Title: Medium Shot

Hello and welcome back to the course. We're still on basic shots and the shot for today is the medium shot.
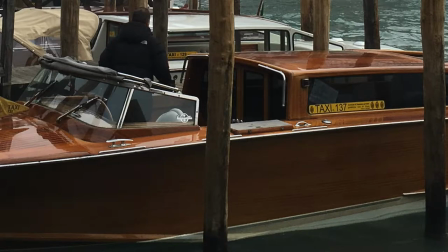(0:05)
A medium shot shows a person from the waist up. When shooting an object or structure only a portion appears on camera.
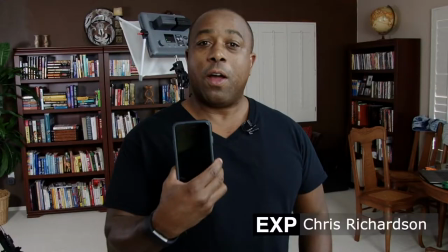(0:13)
A medium shot is commonly used for interviews, spokespeople, and acting scenes where general dialogue is being delivered.
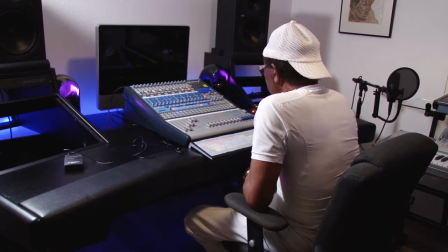(0:21)
The medium shot also gives the viewer a basic understanding of where the producer is going with the topic.
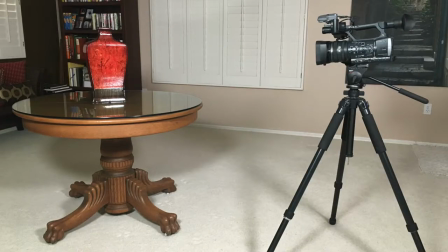(0:26)
When When shooting a medium shot, try not to use the zoom. Your first effort should be to move the camera forward or backward in order to achieve your desired shot.
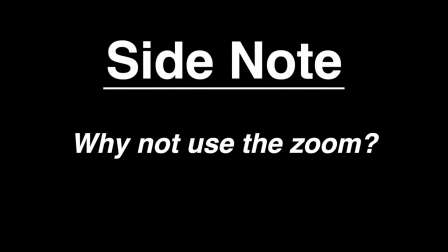(0:36)
At that point, the zoom control should be used for fine tuning. In many cases, the zoom feature sacrifices resolution.
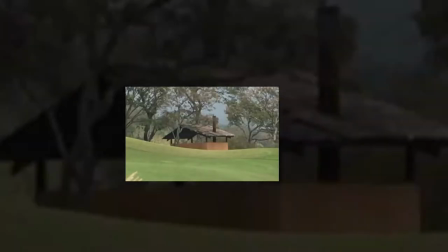(0:44)
This is kind of like stretching a small JPEG image to fit the entire length of a computer screen.
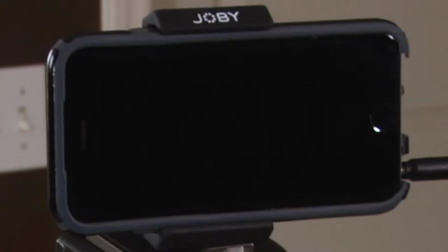(0:50)
Suddenly, the picture gets blurry. If you're shooting with a cell phone, that's exactly what's happening. The camera is zooming in on one part of the frame and stretching it to fit. Another issue is stability.
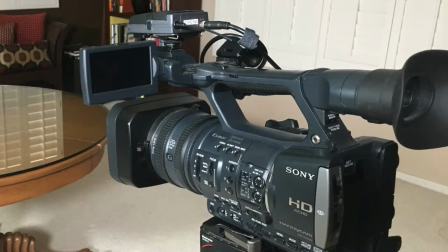(1:02)
Stability will always be an issue whether shooting with a video camera or shooting with a cell phone.
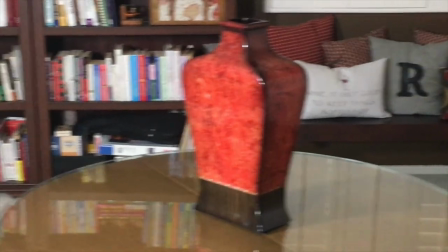(1:07)
When shooting handheld shots, the more you're zoomed in, the greater chance for a shaky, unpleasant shot.
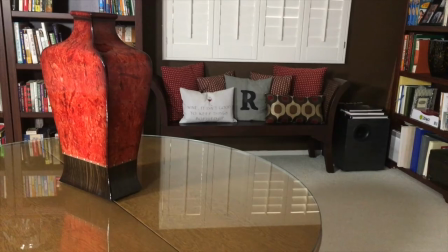(1:13)
Even with the stability of a tripod, you'll still experience some shaking when attempting to pan.
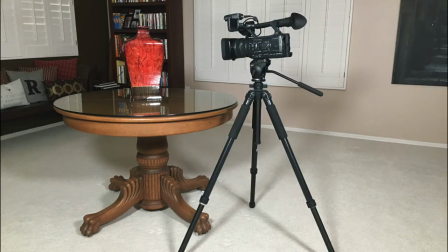(1:19)
So when you want a tighter shot, simply get closer. You'll thank yourself during editing. Thank you.